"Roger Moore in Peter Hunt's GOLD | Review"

Good evening, Mr. Bond fans, and welcome once again, where thanks to the mighty fine people who support me on Patreon, people like Fraser Wheeldon and Chris Hewson, I am talking about gold. Finger. Just gold. No, not that either, just plain, simple, one word, gold. Singers coming from? God, no more singers, please, please, please. We're just gonna be talking about gold.
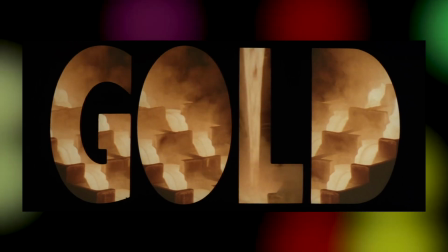[0:33]
Yes, Gold,
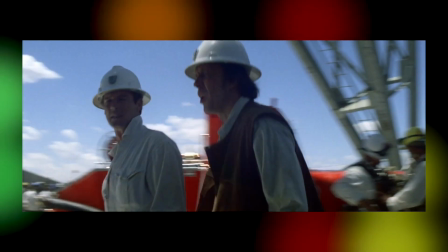[0:34]
the British thriller from 1974 starring Roger Moore as a man out to thwart some villain's dastardly plot to flood a gold mine in order to manipulate the international gold market.
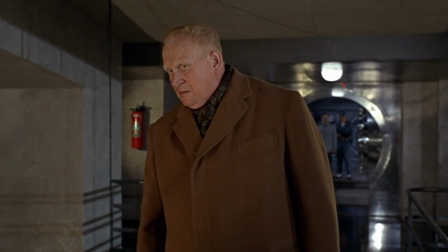[0:43]
So it's kind of like if Ulrich Goldfinger and Max Zorin came together and were all like, hey, you like gold, I like flooding mines and killing miners, let's do business.
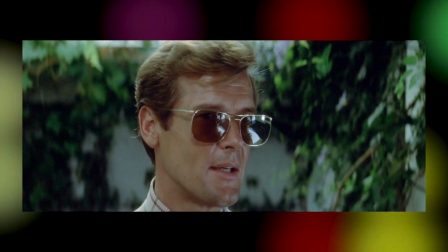[0:51]
Okay, before I get into talking about the film itself, I have to get the Bond connections out of the way because there are a ton of them.
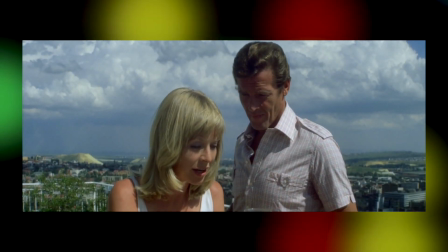[0:56]
Obviously, Roger Moore stars in the film and this was the first non-Bond film he made since becoming Bond, and it was released the same year that The Man with the Golden Gun came out,
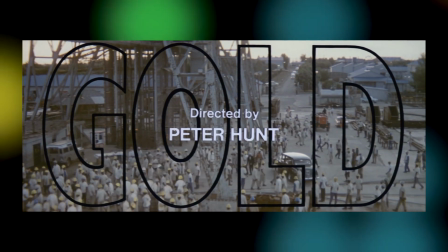[1:04]
but then the film is directed by Peter Hunt, of course, the director of Honor Majesty's Secret Service and editor of the preceding Bond films to that,
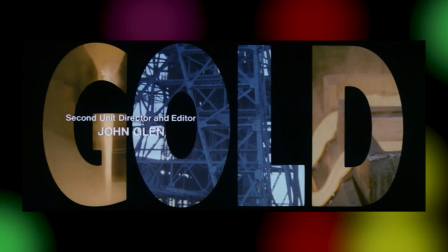[1:11]
and this was only his second feature-length directorial effort. Future Bond director John Glenn worked on the film, as did production designer Sid Kane.
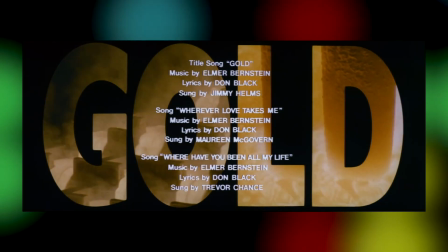[1:19]
The film features three songs with lyrics by Don Black. Alec Mills was a camera operator.
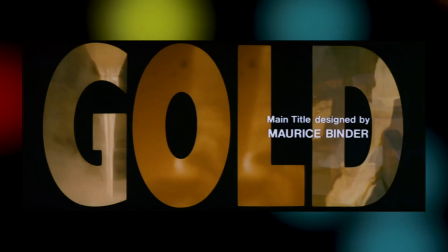[1:24]
The credits read like they belong on a Bond film, and in fact, the credits were actually made by the guy who makes the credits for the Bond films, Maurice Binder.
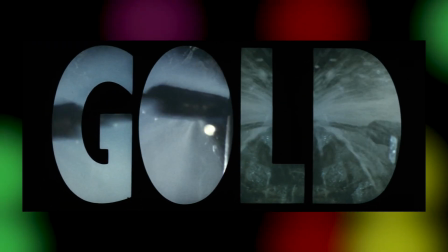[1:30]
By the way, just while we're on the opening credits, I love how for like literally over a minute they have in giant letters on the screen the word gold,
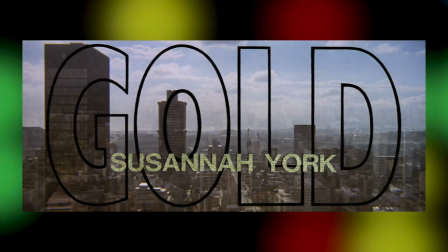[1:38]
and yet they still feel like they have to follow up the leading cast members' names with in gold.
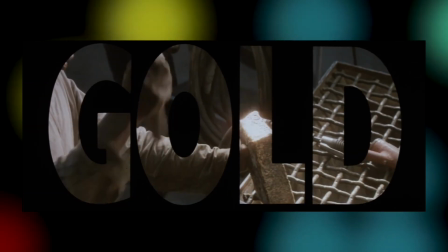[1:43]
Like, I don't think that extra clarity was entirely necessary.
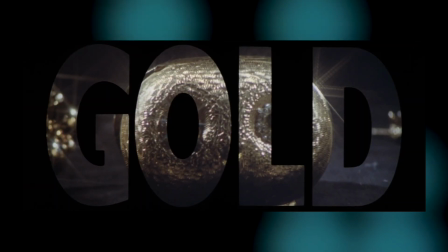[1:47]
I mean, after staring at the word gold for so long, did anyone have any question that they'd entered the wrong movie theater?
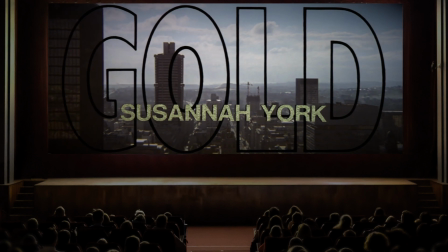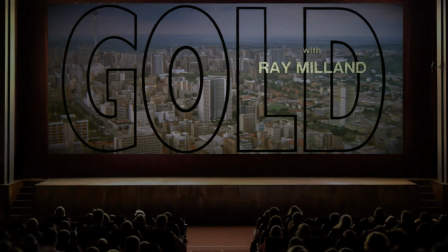[2:02]
Oh, what the hell? I thought I was seeing Zardoz. Oh, excuse me. Sorry.
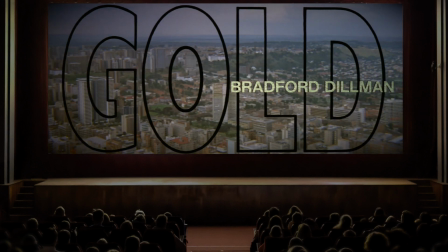[2:07]
Terribly sorry. I'm in the wrong theater. Sorry. Excuse me.
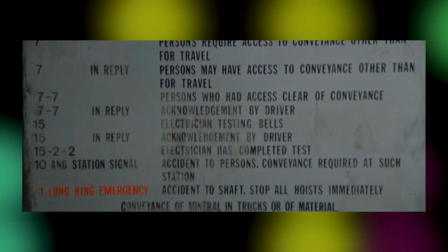[2:09]
Anyway, I'm not going to go into the plot too much, particularly concerning the ending, as I hope that more people see this film and make their own minds up about it, quite frankly.
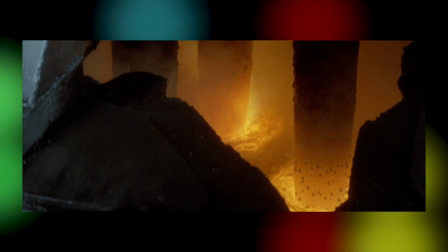[2:17]
But I'm going to be giving a bit of a mixed review, really.
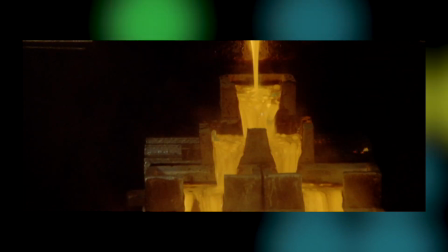[2:20]
But I will say that for whatever I'm going to say after this, I absolutely adored the opening 15 minutes or so of this thing.
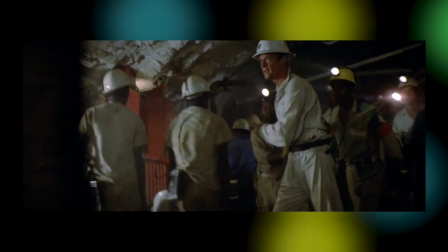[2:28]
After a slightly tonally out of place, bombastic opening song, we go straight into a tunnel collapsing at a gold mine outside Johannesburg.
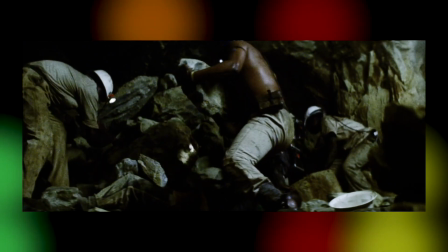[2:36]
Men are trapped, and it's up to Roger Moore's Rodney Slater to get down there and save folk.
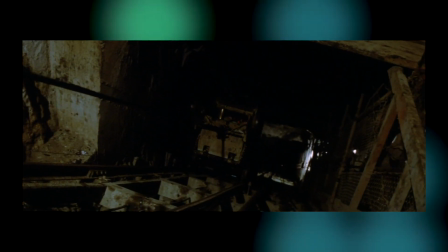[2:40]
And when I say down, I mean down. Down. Down.
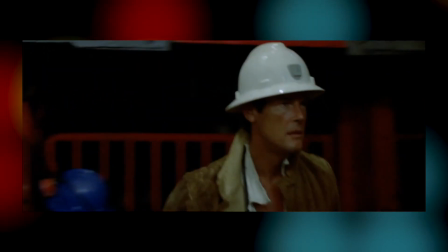[2:46]
One of the absolute best things about this film is that for a good chunk of the mine scenes, they're filmed in real mines.
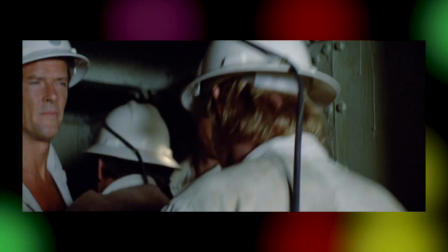[2:51]
Like, they genuinely packed up a lift with camera equipment and Roger Moore and sent it down a couple of miles into the earth to film this thing.
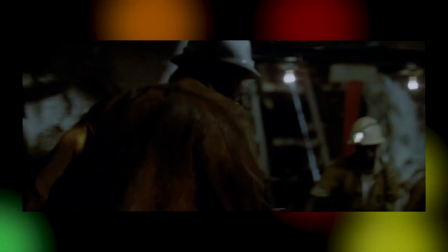[2:59]
And you can really tell, like, obviously there are some studio shots, but the authenticity of the actual location is so there,
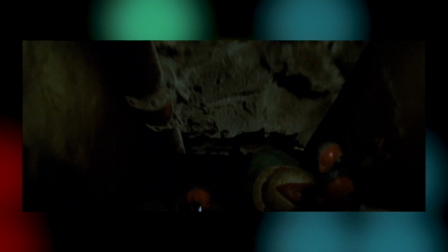[3:06]
and it creates a fantastic feeling of helpless claustrophobia in so many of the scenes set down there.
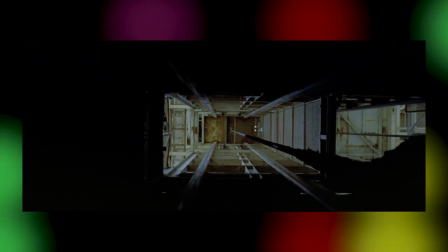[3:12]
And it leads to some fantastically inventive shots, like this one,
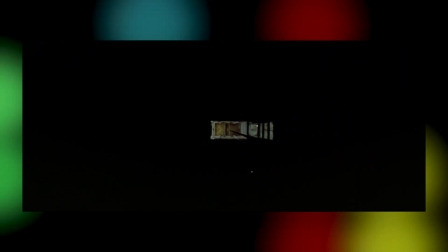[3:16]
which is when Roger is first going down into the mine towards the start of the film, and the camera is looking up out of the top of the lift,
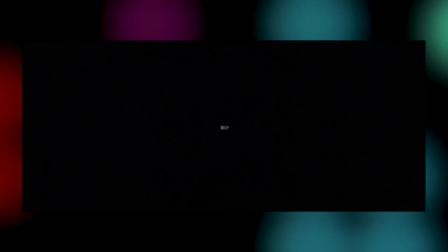[3:22]
and it just holds, and holds, and holds, and the light becomes so distant, and the darkness just engulfs the whole frame.
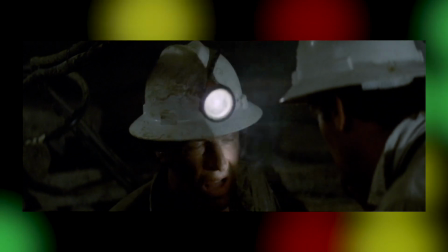[3:31]
In fact, I love the lighting in general in these mine sequences, too. So much is done through torches, and again, it just feels so authentic.
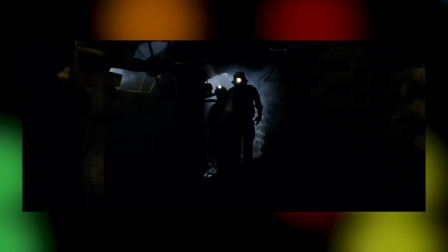[3:39]
Maybe it's just that the Blu-ray transfer I was watching was really great, but the contrast is fantastic, too.
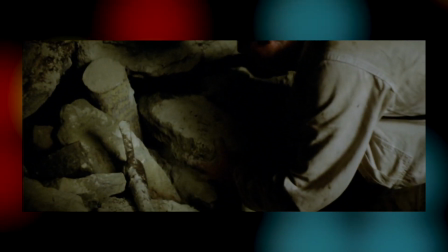[3:45]
I mean, the image has a lot of natural filmic grain to it, which really helps it feel so, like, gritty and harsh.
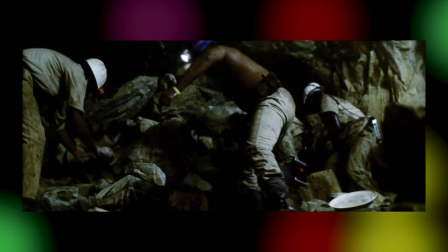[3:52]
These guys are sweating and heaving these heavy rough rocks around, and I feel it watching it.
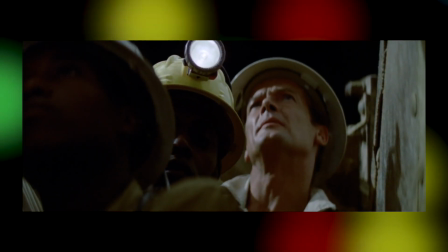[3:57]
Like, I think it's a real great bit of filmmaking. I mean, what can I say? Peter Hunt, ladies and gentlemen.